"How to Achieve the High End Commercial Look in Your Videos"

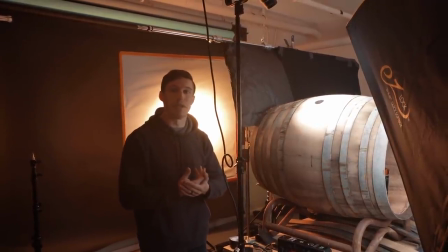This is our hero shot. We want to set the tone, make a powerful video, and a powerful video takes time, and set design takes time.
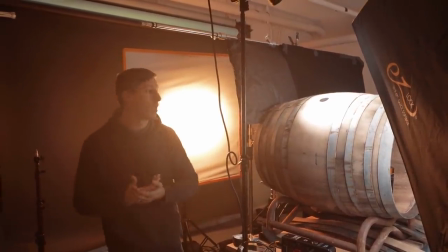So just remember that, you guys. Don't rush it, don't get stressed, just enjoy it. And then back here, come on, follow me, bud.
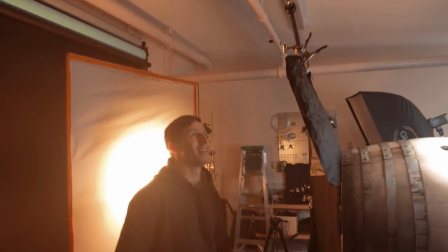My cribs, yeah. Yep, cribs. This is my crappy crib.
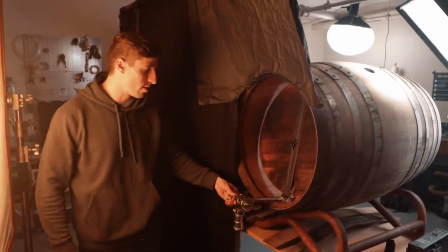So back here, what we've done is we've taken a miniature C-stand, and then we've taken a Matthews clamp.
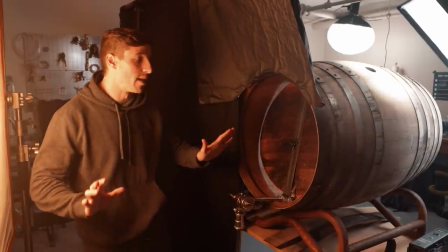And what I'm using with the Matthews clamp is to hold this piece of wood, because we wanted to get this gold ring of light in the background.
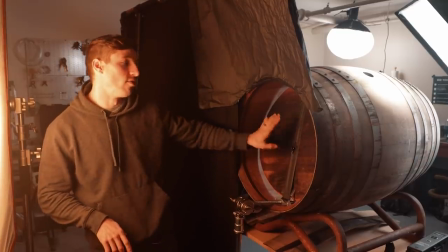And if we had we've already tried it out here, this is what took so long, is we tried hanging it out here and it wasn't giving us our gold look that we wanted.
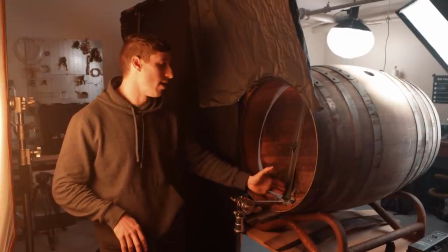So we put it in here and then use this stand, and this stand Even though that you can see it because it's a clamp, we're using the bottle to block it.
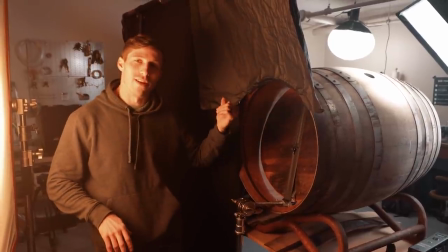So we have it right here. This tape is just so, as you saw the other one fall apart, for this one not to fall apart.
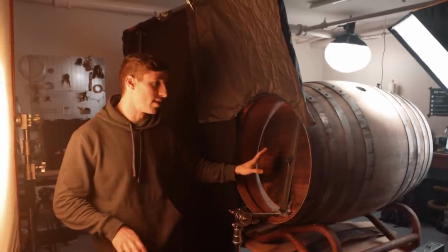And then we're just gonna adjust it as we go to make sure it's good.
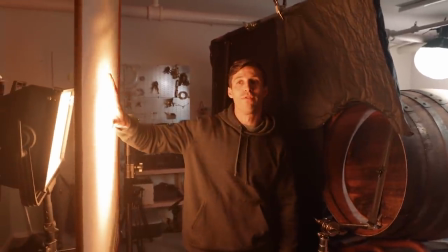And then right here, what we've done is I've got this beautiful flag silk that I bought, and I'll give you guys a link to it.
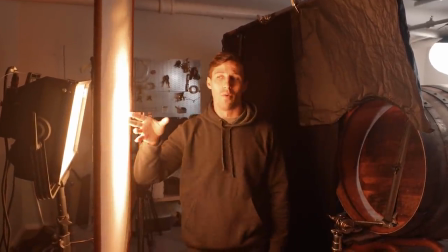It's by Westcott, and we're using that to diffuse the Nova, which we put on the warmest white balance that we can,
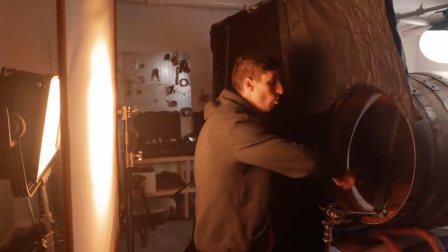so that it shoots in here and then creates a gold ring around the object.
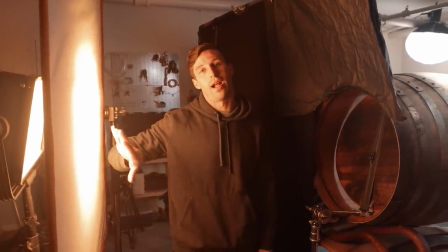And you can see, well, I'll show you guys in a second, what it looks like with and without the diffusion, how big of a difference it makes just to really smooth out and give like a beautiful light in there.
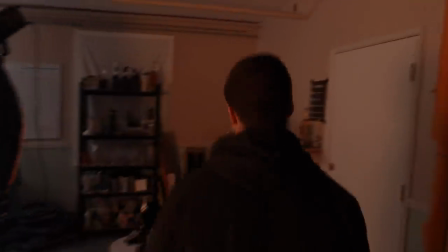Now what we are in the transition of doing, Alex, follow me back over here, please. Ooh. Yeah, it's okay.
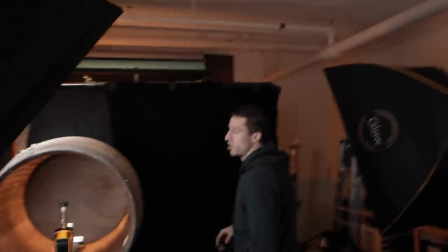This is the course. This is raw and real. All right, so what we're in the transition of doing right now is we really love the shot,
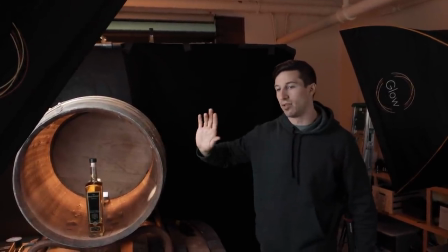but the problem is we wanna actually go wider than just the barrel.
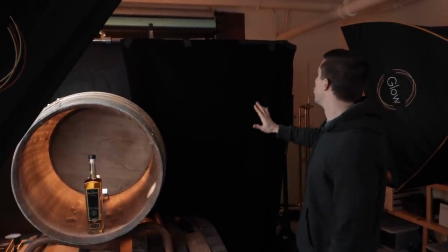And if we do that, you can see, I mean, not on this side anymore,
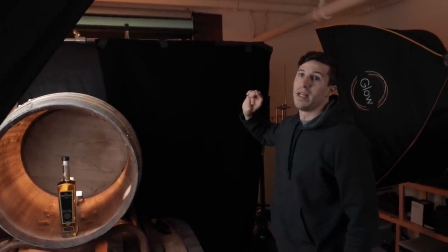but you could see everything in the background because of that golden light back there is just glowing everywhere.
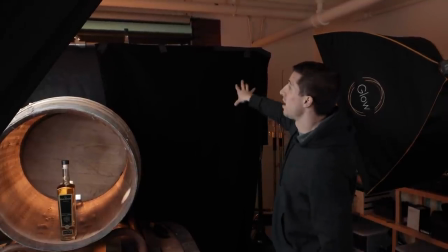It's lighting up everything.
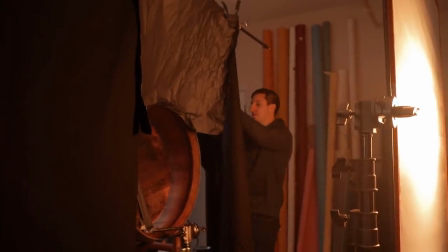And so what we're doing is we're taking Duvetyne and foil right here, and we're using it to block out, and we've done half of it right now.
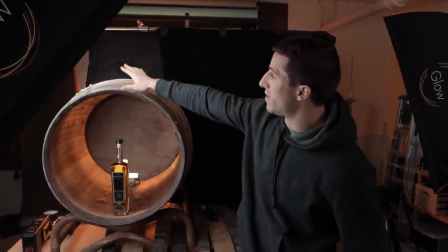We've blocked out most of the barrel, and then we need to do it right on the left side as well, so when we're filming that we don't see this.
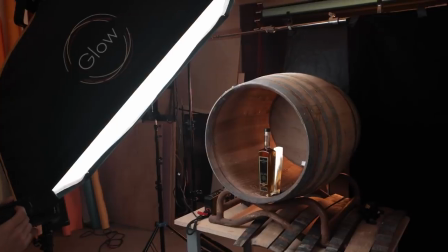And I can show as an example, as we keep going, we have it, it's getting very close, and I'm loving the look of it.
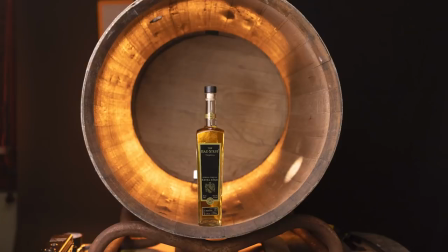So I'll take a photo to share with you guys. You can see up in the top left-hand corner right there that we can see too much. It's completely black there, which is perfect, but then you can see all the crap that is going on right there.
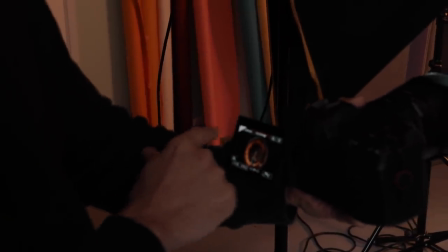So we're gonna get Duvetyne and cover the left side too, and then we'll be good to go.
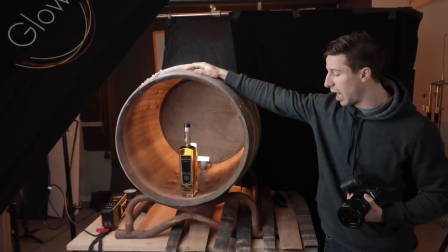So again, guys, remember, take your time, really think it through and plan out your shots.
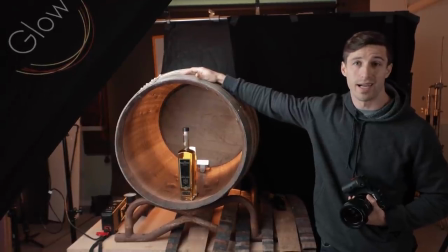You're gonna run into a lot of issues when you're doing set design, but you just have to learn how to pivot from there.
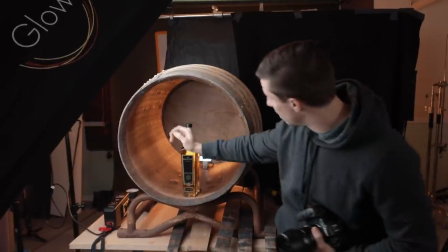So our first issue was where we needed to put this piece of wood back there.
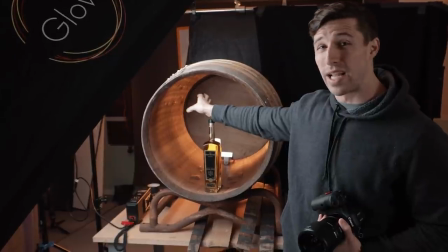If we need it on the outside or the inside, we set it up on the outside and it wasn't giving the look that we were looking for.
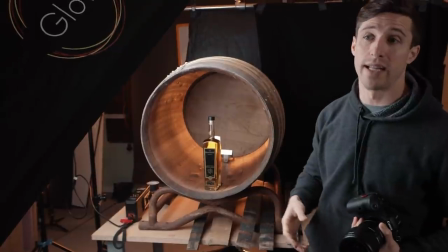So we now put it on the inside and we had to figure out how we're gonna rig that by just jimmy rigging things together, using tape.
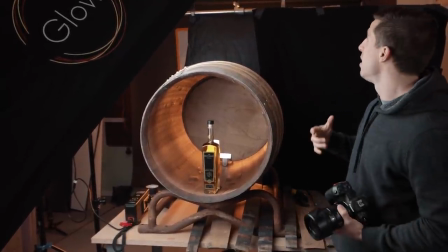Lots of tape always helps.
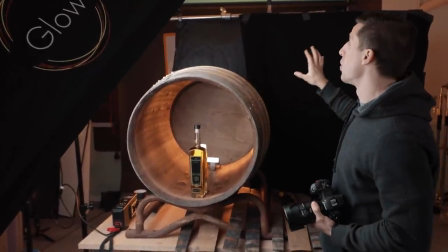And then our next thing is like, okay, we like the shot and it's possible, but now we have to figure out how to block out all the background so we don't see a bunch of junk,
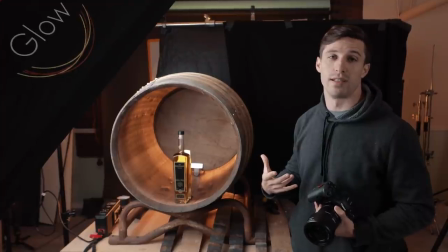so it looks more like an actual commercial and not just Austen's studio space with a bunch of crap everywhere.
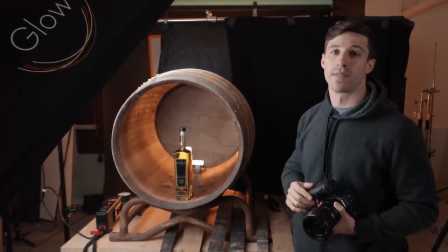So.
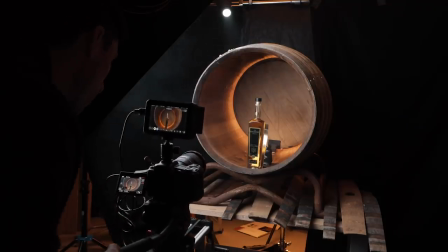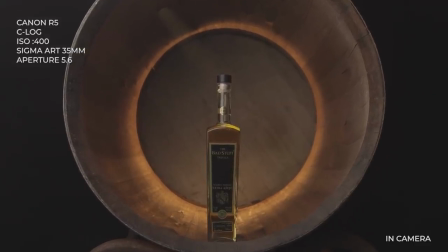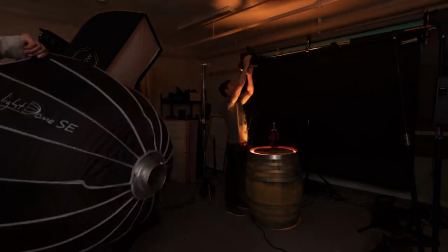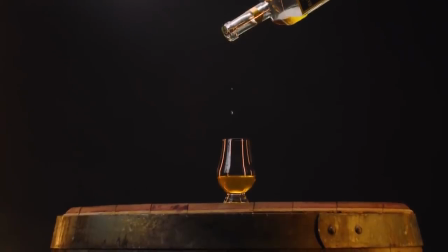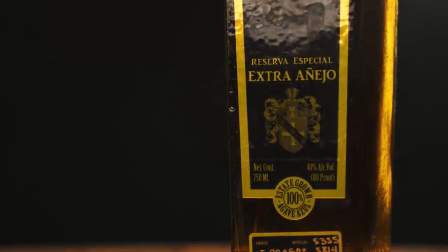Real Tequila for Real Tequila Drinkers. The Bad Stuff is an award-winning tequila made in Arandas, Mexico,
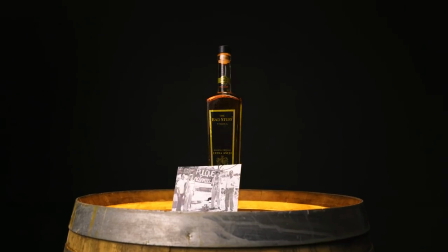with hand-picked agave and artesian well water by growers and distillers who are as passionate about making tequila as you are drinking it.
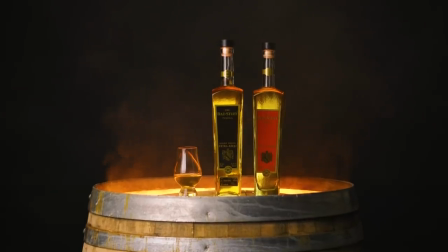Learn more at thebadstuff.com.